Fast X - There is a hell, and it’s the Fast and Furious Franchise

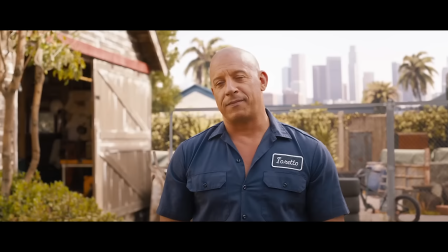Dom's personality has just been copied and pasted onto the rest of the cast.
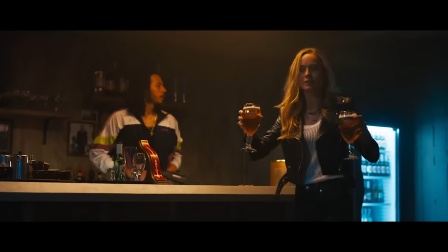No one has their specialized skills that make them fit to be a part of the team they're building for each mission they have to go on.
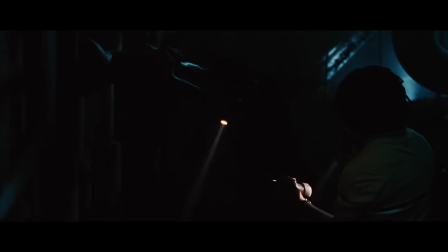Remember when there were just those two guys who would come in and do some shenanigans like make a toilet fully explode while some guy was sitting on it,
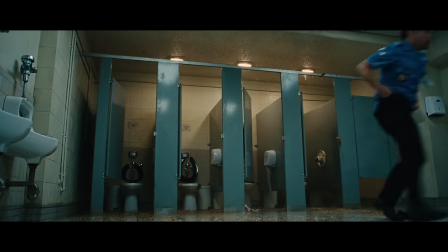definitely giving him a newfound fear of using public bathrooms? they had a very specific skill there.
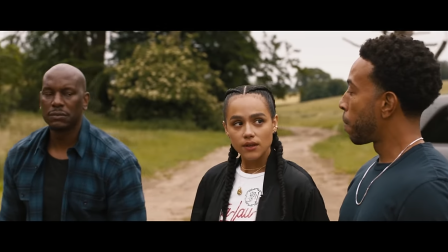Dom could not make toilets blow up, but now everyone's the same and even Dominic Toretto doesn't feel like Dominic Toretto anymore.
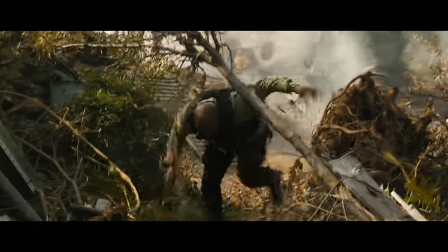Sure, he still cares about family, whatever that means at this point, but compare Dom in Fast X to Dom in Fast 5,
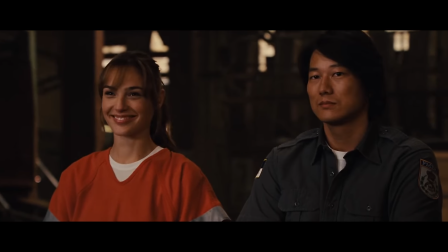the movie directly referenced in this film, and they couldn't be further from each other.
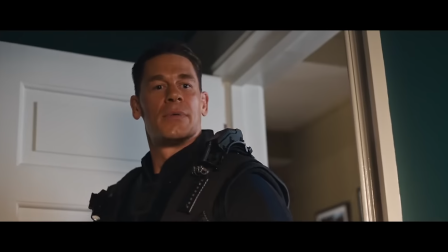The core value of family is still at the center of these films, sure, but it doesn't feel genuine anymore.
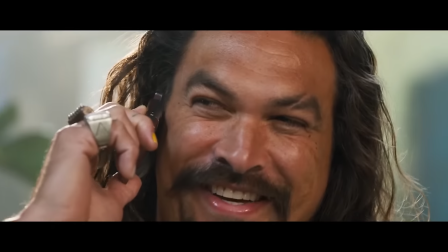It feels like an obligation of the franchise because that's what these movies are always trying to get us to understand.
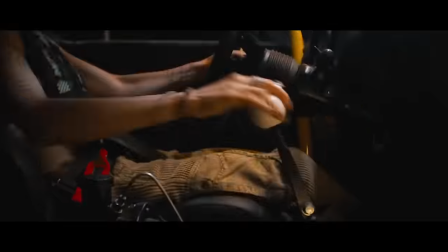But when the movie loses that core tenet and has it in name only, what is the point of it all? It's evident that really the horror of this series has become Vin Diesel, where he's kind of just playing to an audience of one.
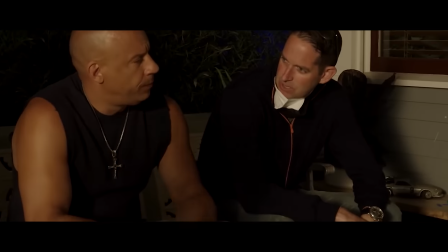Now, when making a movie, you should make something that you, the artist,
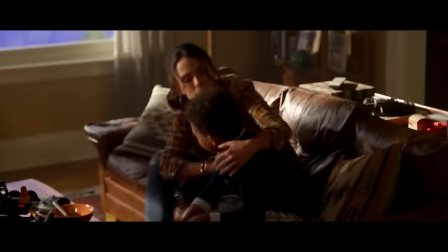wants to see, but you also need to understand what the wider audience will enjoy and here it feels like there isn't
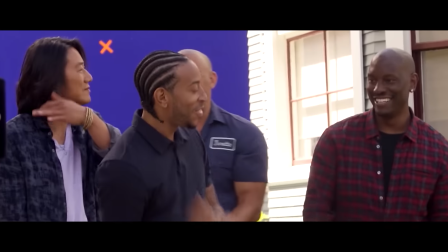enough focus given to each Storyline the idea of separating the family and eliminating all of their resources is interesting But the only storyline given proper focus is Dom's everyone else feels
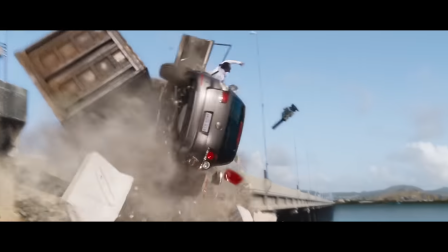a bit like filler Until they can intersect with Dom again because the writers are saying oh shit.
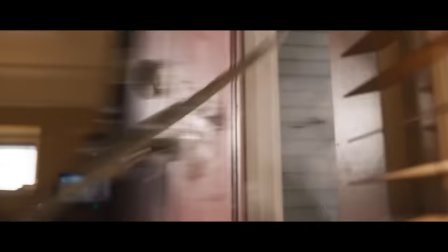We got to include them Everyone who's ever been in a Fast and Furious movie has to be in this movie, even if we don't really have anything for them to do.
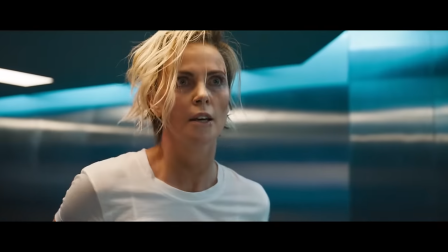The two best examples of this are Charlize Theron's Cypher and Jason Momoa's Dante.
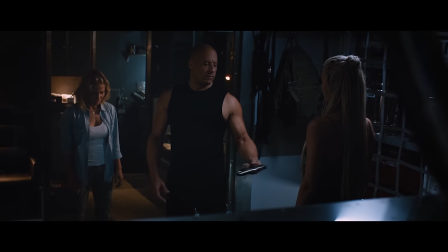Cypher feels forced into this story. At the beginning, she just shows up at Dom's house and through a flashback warns him of Dante.
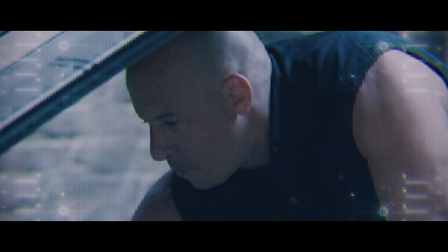Cool, great, we know our villain. Then she disappears for a long time and when we see her again, she's been captured and put into the same prison as Leti.
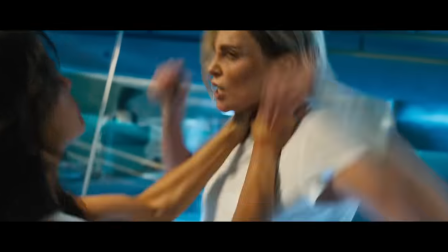We then learn that Cypher is actually there to help Leti escape, but Leti hates her, so instead,
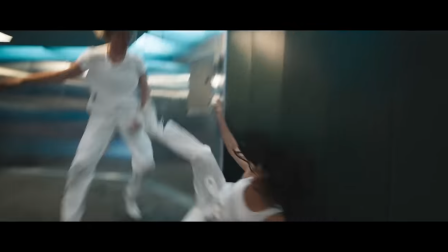they fight, and then like 15 minutes later, they just escape together.
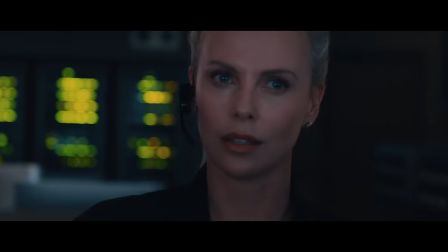It feels disjointed and like it's added because we still haven't finished Cypher's story in these films, but no one really knows what to do with her.
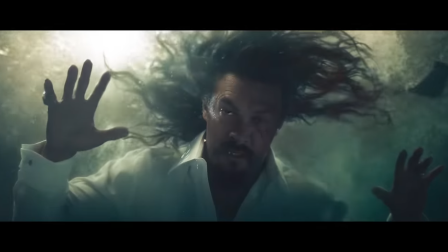Now, on the complete opposite side of the spectrum is Dante. Outside of the opening, which feels disjointed in adding him to the chase scene of Fast Five,
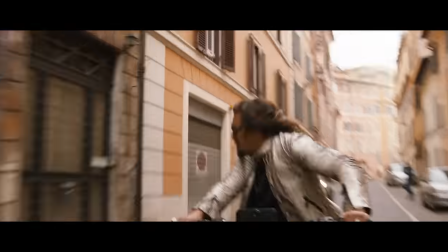because the filmmaking styles are so drastically different between that film and Fast X, Dante is easily the best part of this movie.
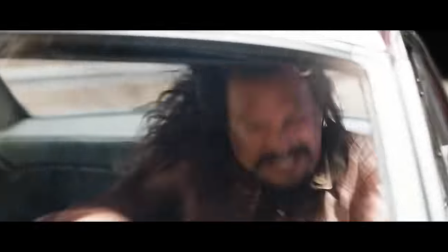I'll say that with a grain of salt, because his performance is basically just fully camp, which feels very odd for the characters of this franchise who are supposed to be so fucking earnest in what they're doing,
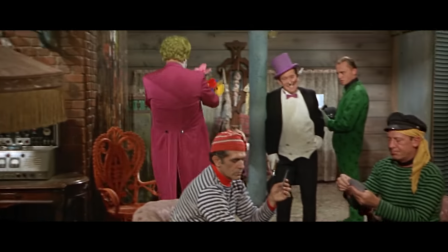it hurts. but once you accept that this is where we're going with the character, you'll fall in love with him.
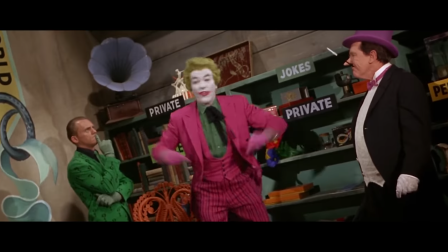The scene where he talks to two corpses as if they're still alive is a lot of fun,
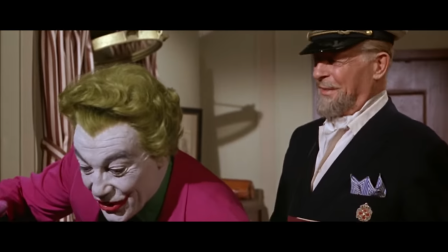even if it feels so disturbing and dark and out of place in this movie.
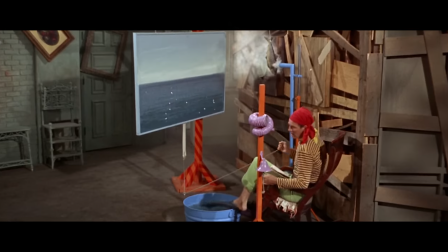In isolation, it's great. And look, it can't make up for all the misdeeds of the film,
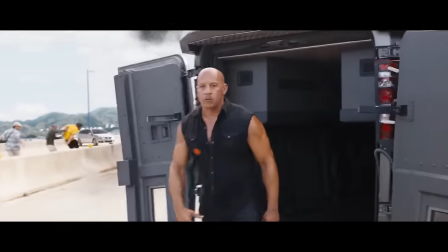but it's clear Dante was given more time because he is so directly placed into Dom's story for this film.
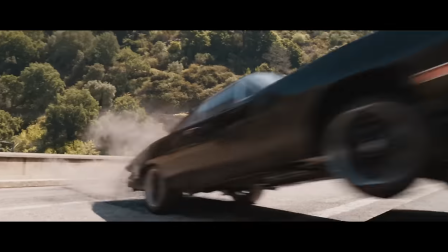It's clear what the people behind the camera do and don't care about.
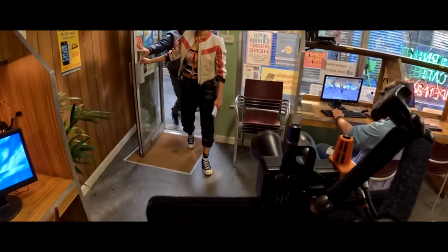It's just that they didn't feel the need to trim the fat when there's actually a lot of stuff that could have been cut out of this.
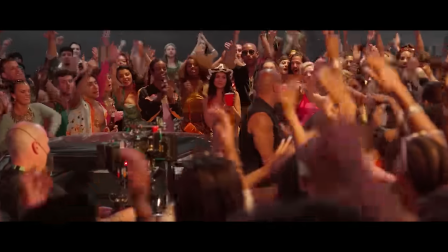And speaking of that runtime, I think there's an easy fix for this. A lot of how the story is told in Fast X is we're told one thing.
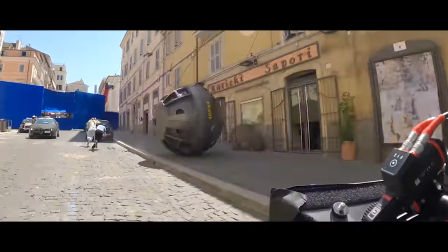See that same thing played out after we already know the outcome and then cut back to the characters still talking about the same thing we've been harping on for the past 30 minutes.
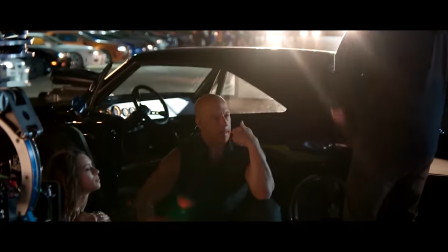The characters are as absurdly behind the audience as the action is silly.